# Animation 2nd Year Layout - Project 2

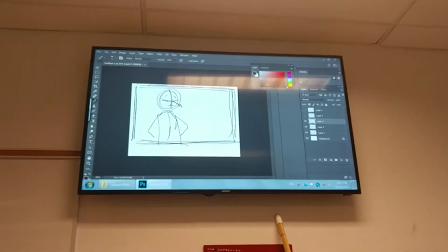(8:16)
More likely, he's going to be looking down at the water. Something in front of him, whatever he's doing.
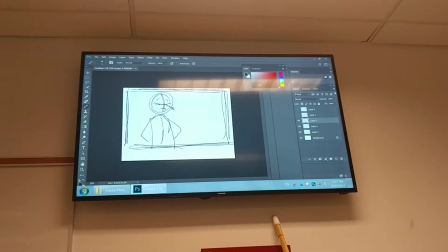(8:22)
It's going to be looking down that way.
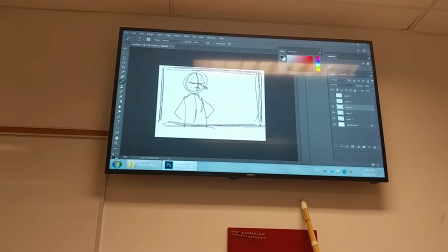(8:25)
Okay, so, strange as it seems, the most important shot in this sequence is this shot.
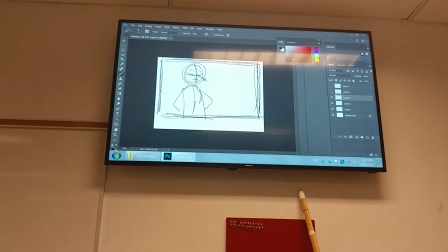(8:34)
This is the most difficult shot to actually get to work.
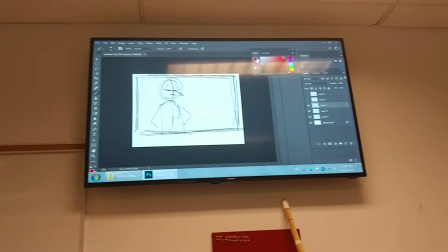(8:38)
Reason being, we have no sense of depth in this shot.
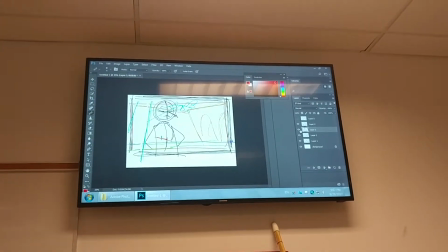(8:43)
If you'll recall, when we go back here, what is behind our character?
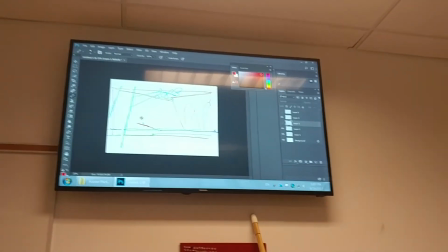(8:48)
What's back there? There's just, from the design, you can see there's just like a dirt hill, right?
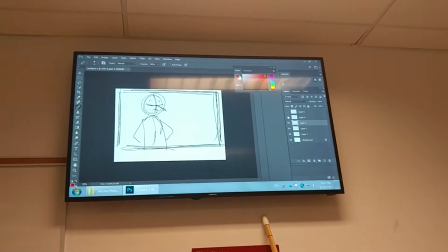(8:54)
Just a big dirt hill. So if we go here and we put in the dirt hill, what are we going to get? We're going to get, I don't know, some stuff like this maybe.
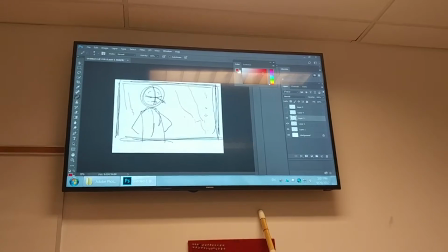(9:06)
Problem with that is it doesn't tell us where the character is in Z depth. We don't know where he is deep in the set.
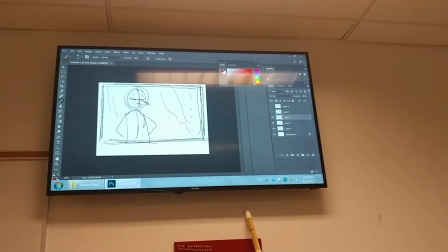(9:16)
All we have is some texture behind him, but it really doesn't help us. Not a lot we can do with that.
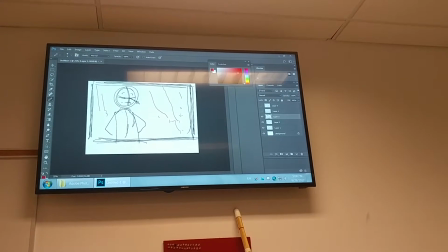(9:21)
We have to get him placed in space, so we need some anchors to place him in space.
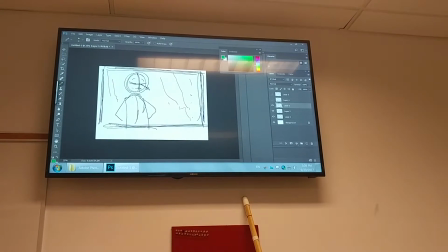(9:27)
And what we're going to use is that little hill. Remember that little hill I told you about that was back here behind him?
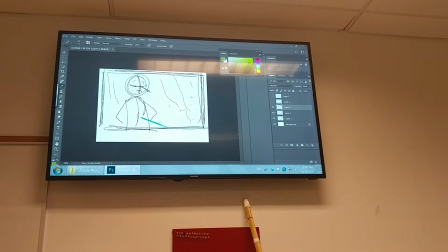(9:35)
We're going to put that there, and then we're going to show a piece of the river back here.
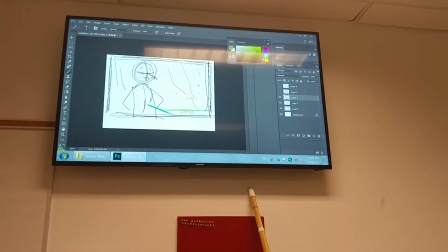(9:42)
This is water.
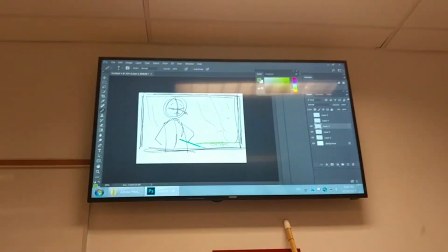(9:48)
Okay, so as soon as I do that, you now understand where the character sits in space.
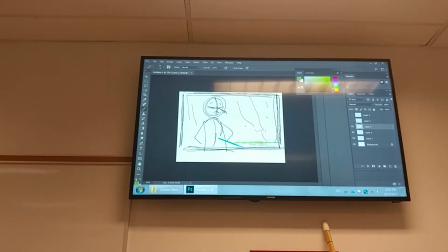(9:54)
We've anchored him in Z depth, away from the back wall, in front of the water by that little island.
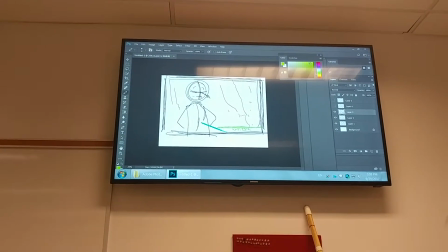(10:04)
The next thing to do here in this shot is to compose this shot.
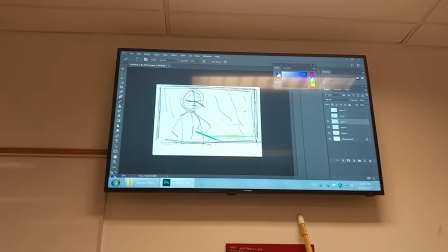(10:10)
Put stuff in here that's going to compose this the way you want it. We want maybe a tree over here.
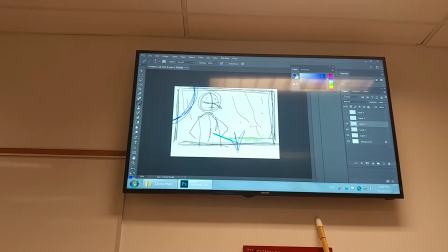(10:16)
Maybe we want some of that grass sticking up in the foreground.
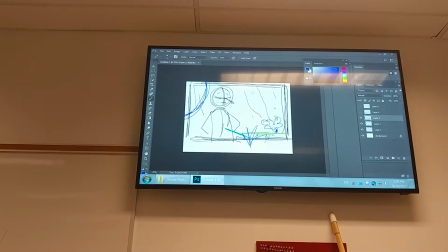(10:23)
Perhaps there's a bush over here we want. We possibly see another piece of a tree over here.
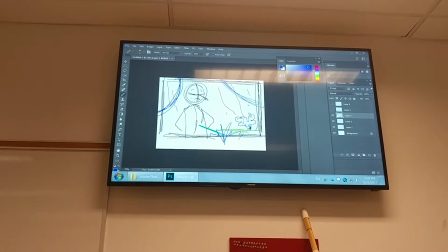(10:31)
We just want to compose this shot so that it looks good.
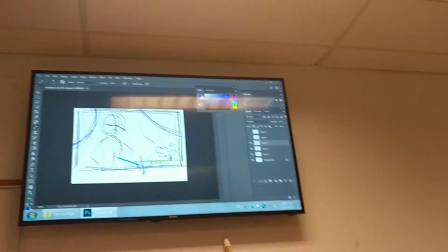(10:35)
All that matters is that this shot looks good, regardless of what's in the design or what's in the previous shot.
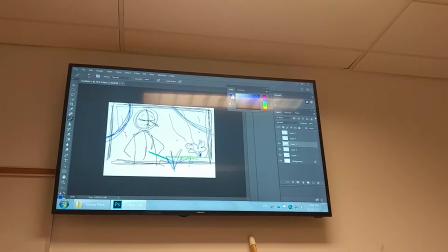(10:41)
Get this shot to look good. Once we've got that, we're happy with it.
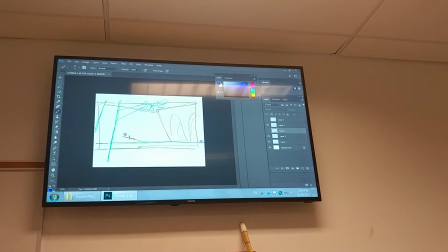(10:47)
We go back to this shot and compose whatever we had in here
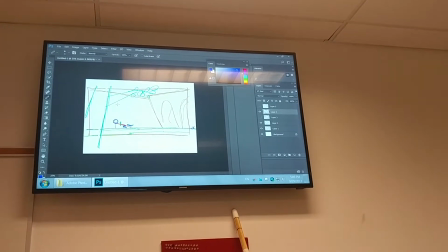(10:54)
to match the shot we just did with the striations on the hill, all that good stuff.
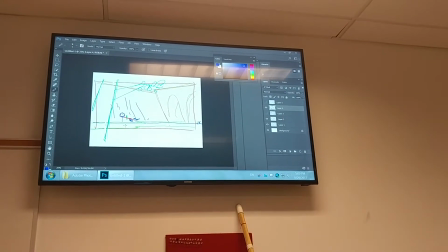(11:02)
So we make the wide shot match the close-up because the close-up is the compositional shot.
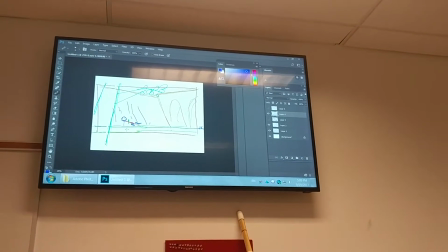(11:10)
That's the one that has to look good. So we simply do it backwards. We go back to here now.
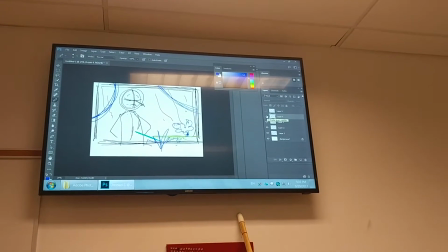(11:17)
Our cut now works because it has to. We compose them against one another.
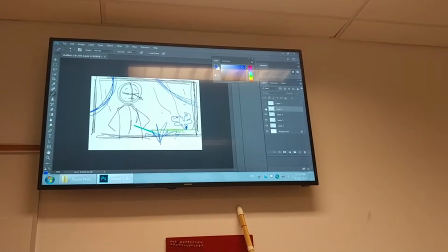(11:22)
And we have to add one more thing in here.
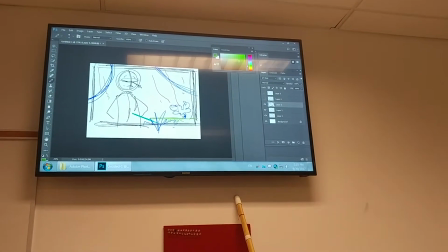(11:26)
Our character is going to look up.
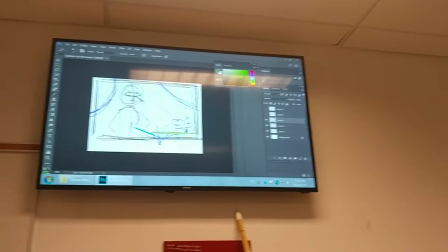(11:37)
He's going to look up. He's not going to turn. He's not going to turn his head or turn his body.
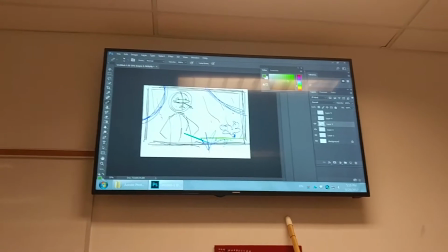(11:43)
He's simply going to tilt his head up and look up.
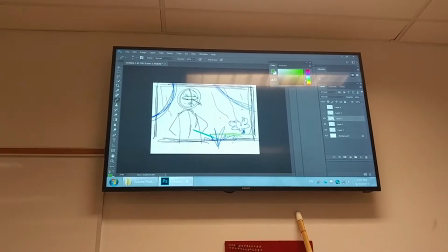(11:48)
So, the question now is, when he looks up and we cut to his point of view, what will he see?
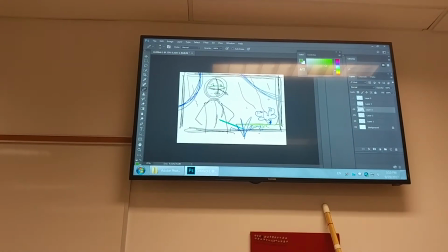(11:56)
Anybody in here, what will he see? The bridge. Somebody says the bridge.
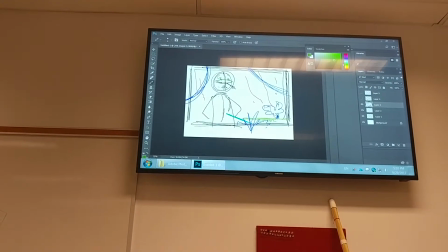(12:02)
Anybody think anything else? Let's go to the overhead.
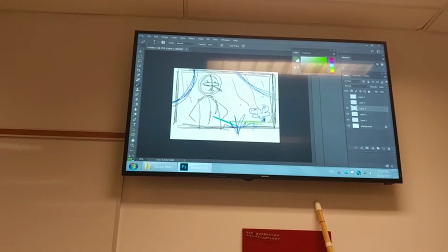(12:07)
Did I do an overhead?
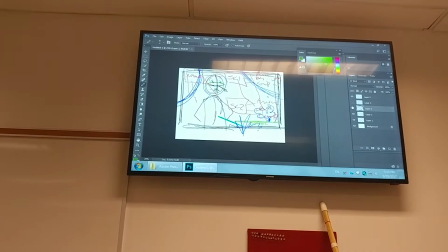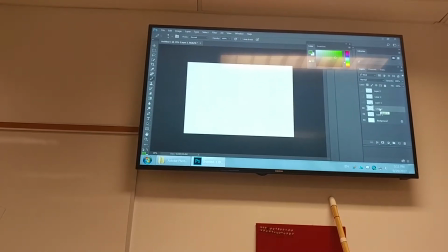(12:15)
Do an overhead. Let's see. We have a bridge here.
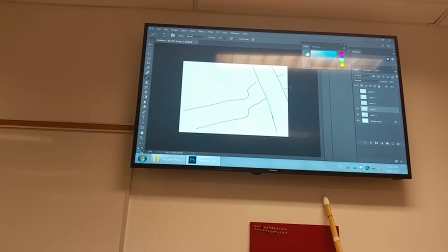(12:23)
We have a river running under here like this. And our character is probably standing there.
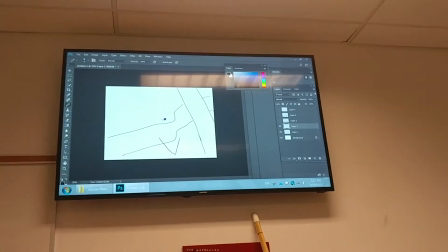(12:32)
Our first shot was here like that. Our second shot went in for a close-up like that.
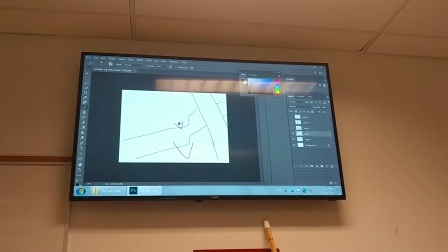(12:38)
And our third shot is the POV from this character's position right here, looking up.
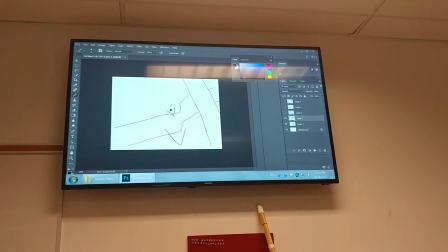(12:43)
What's he going to see? Does he see a bit of the bridge? You think he's going to see this area over here?
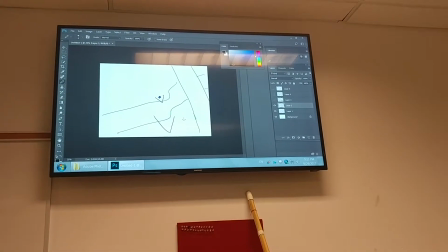(12:50)
Or he's going to see this?
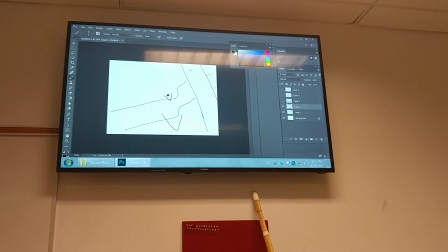(12:55)
Technically, it's kind of a trick. Technically, yes, he would see this area, but that doesn't do us any good.
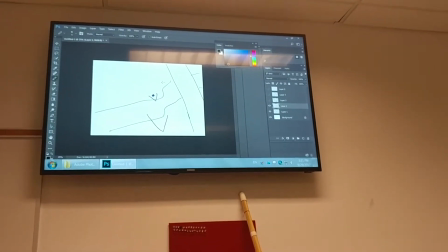(13:03)
We want him to see this. Now, you would think, in order for him to see the bridge, he would have to turn when he looks up.
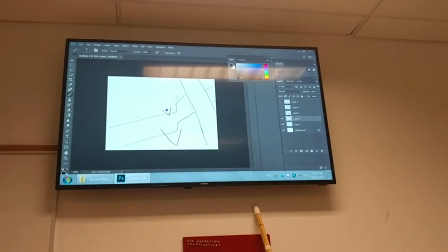(13:12)
The beauty in all of this is that very rarely when you go into a theater do they provide you with
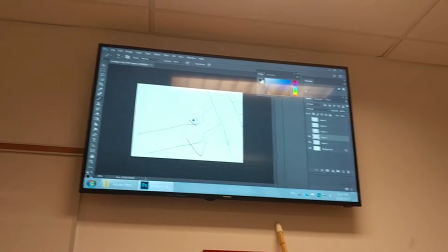(13:18)
schematics of all the locations and designs so that you know where everything is.
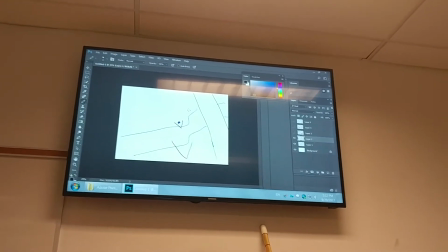(13:23)
The audience will believe whatever you tell them.
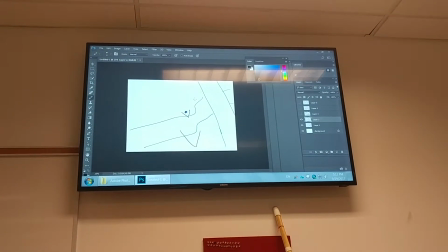(13:26)
If you make them think that they're looking at the right thing, they will believe that that's what they're supposed to be looking at and it's in the right place.
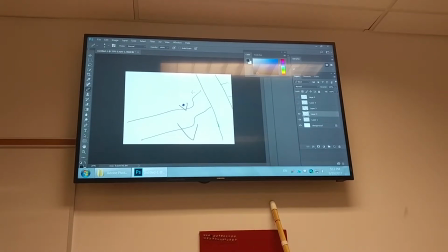(13:33)
In this particular case, we're going to trick the audience into seeing the bridge and believe it,
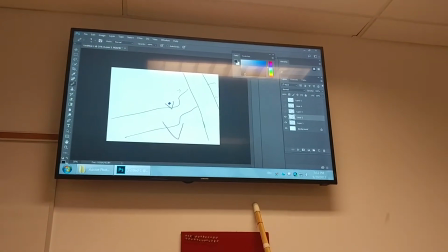(13:40)
that that's what the character would be looking at. And the reason we can do that is because of what we did here.
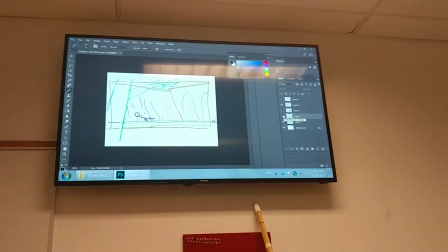(13:48)
When we went to this shot,
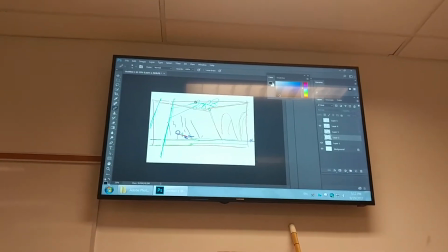(13:50)
remember I said the audience's eye is going to move around this shot in a particular manner, and we intentionally did that.
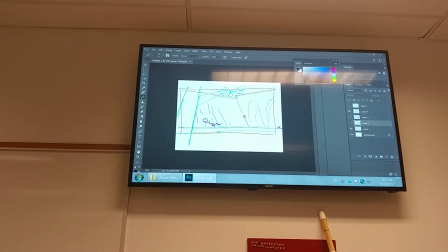(13:57)
We embedded in the audience's brain that this bridge is screen right.
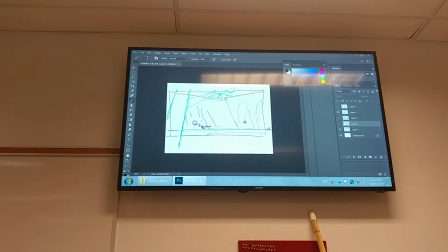(14:03)
And that's all that matters, is they think it's screen right.
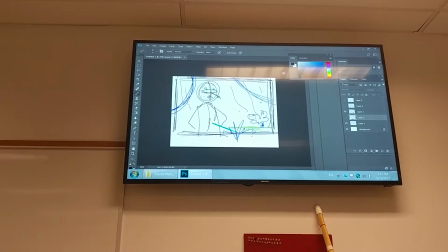(14:07)
So that when we go in here and your character looks up and he's looking screen right, when we go
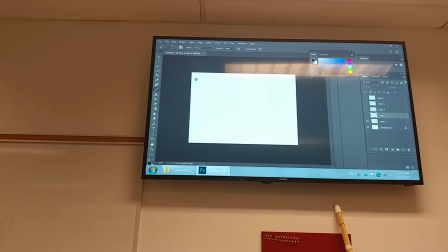(14:18)
to do
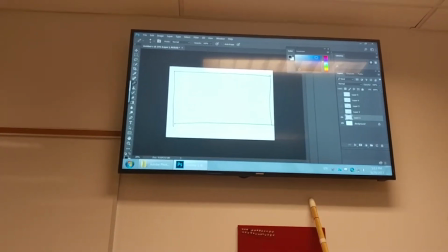(14:21)
the last shot, we are going to see the bridge because the bridge was screen right.
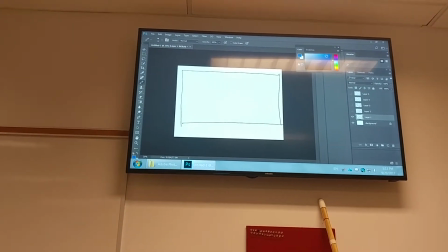(14:29)
And that's all that was understood. Yes, the bridge is screen right. So when I draw this bridge,
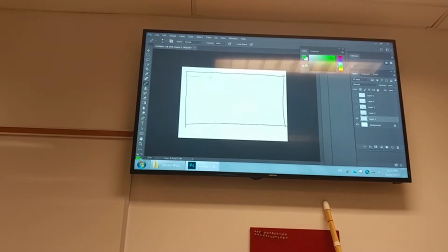(14:37)
I'm going to do two things here.
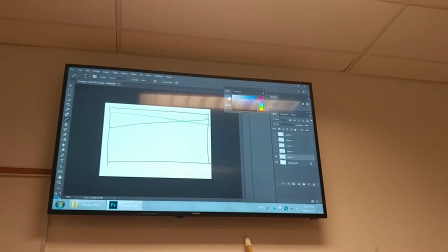(14:44)
The audience will believe they should be looking at the bridge. Now, the bias on the bridge. You know what I mean by bias?
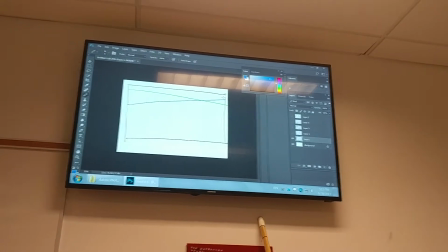(14:49)
Which way is the major perspective working? Which way is the perspective on the bridge working?
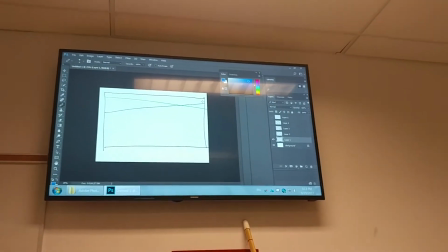(14:55)
Is it working the way the blue line is showing, or is it working the way the green line is
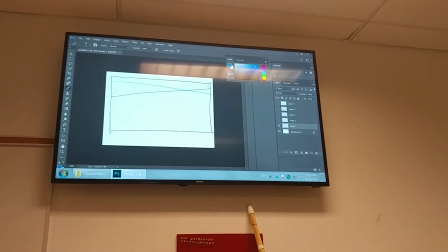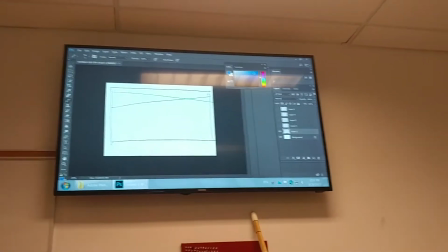(15:06)
I got blues and I got greens. Who thinks it's the blue line? That it would be the blue perspective.
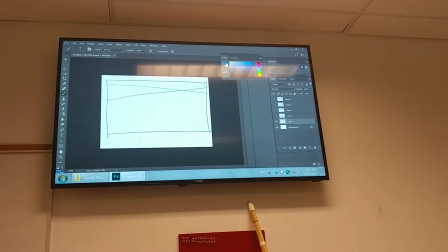(15:13)
Yes? Well, that's the issue. What do you think?
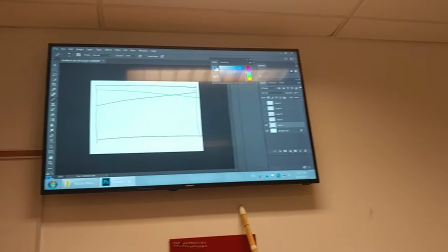(15:20)
Is it blue or green? Green. Green. People think green.
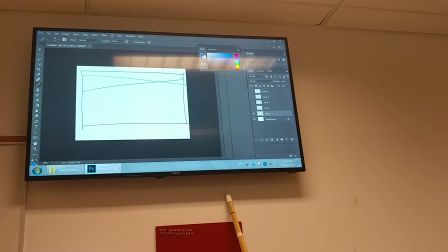(15:25)
Green, blue. You're uncertain, right? This is where the ambiguity comes in.
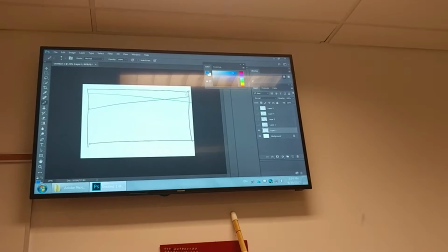(15:31)
Because even you're uncertain. I just laid this out for you and showed you an overhead.
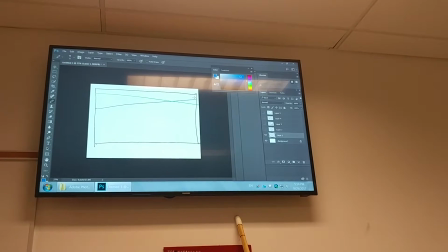(15:36)
And you still don't know whether it would be blue or green.
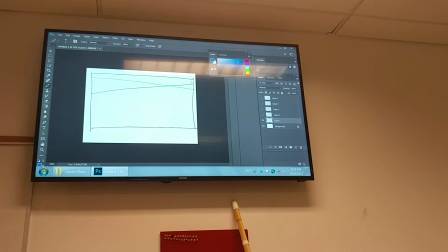(15:41)
Which means the audience isn't going to have a freaking clue. They'll believe anything you tell them.
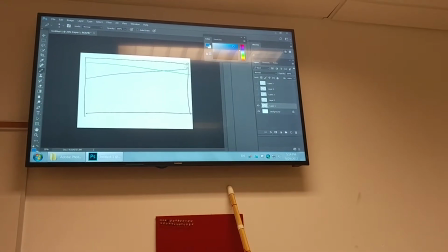(15:46)
We are going to use green because it works for us technically.
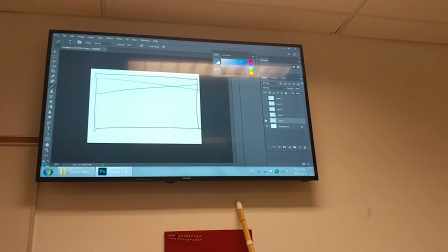(15:51)
Here's why. Going back to the overhead.
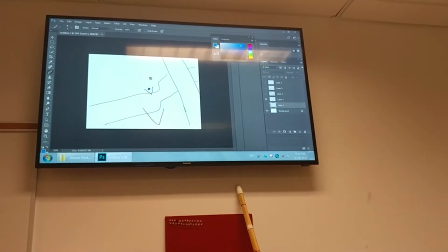(15:57)
We're going to go
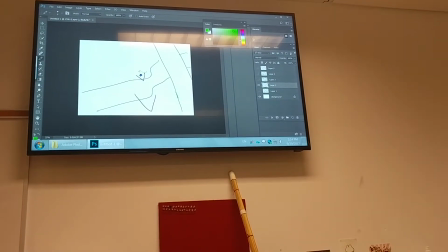(16:02)
here and shoot like that.
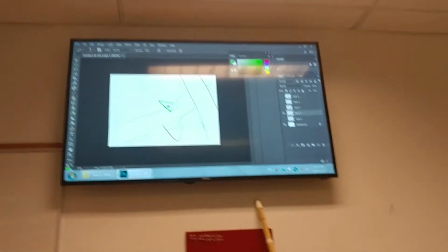(16:06)
As if the character looked up and is going to see this section of the bridge over here.
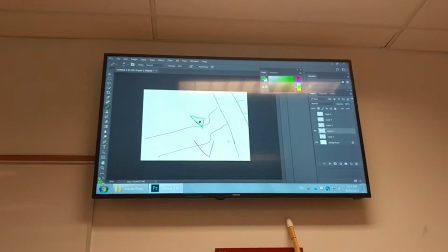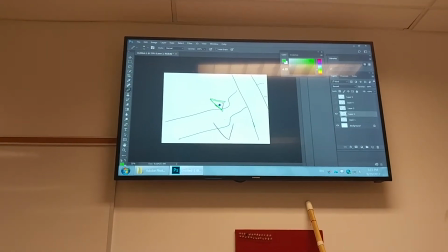(16:20)
It'll be that way because we have crossed the river.
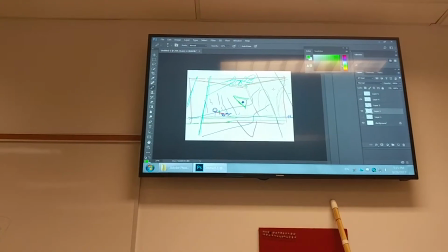(16:24)
Again, in the audience's mind, the bridge is on the end of the river.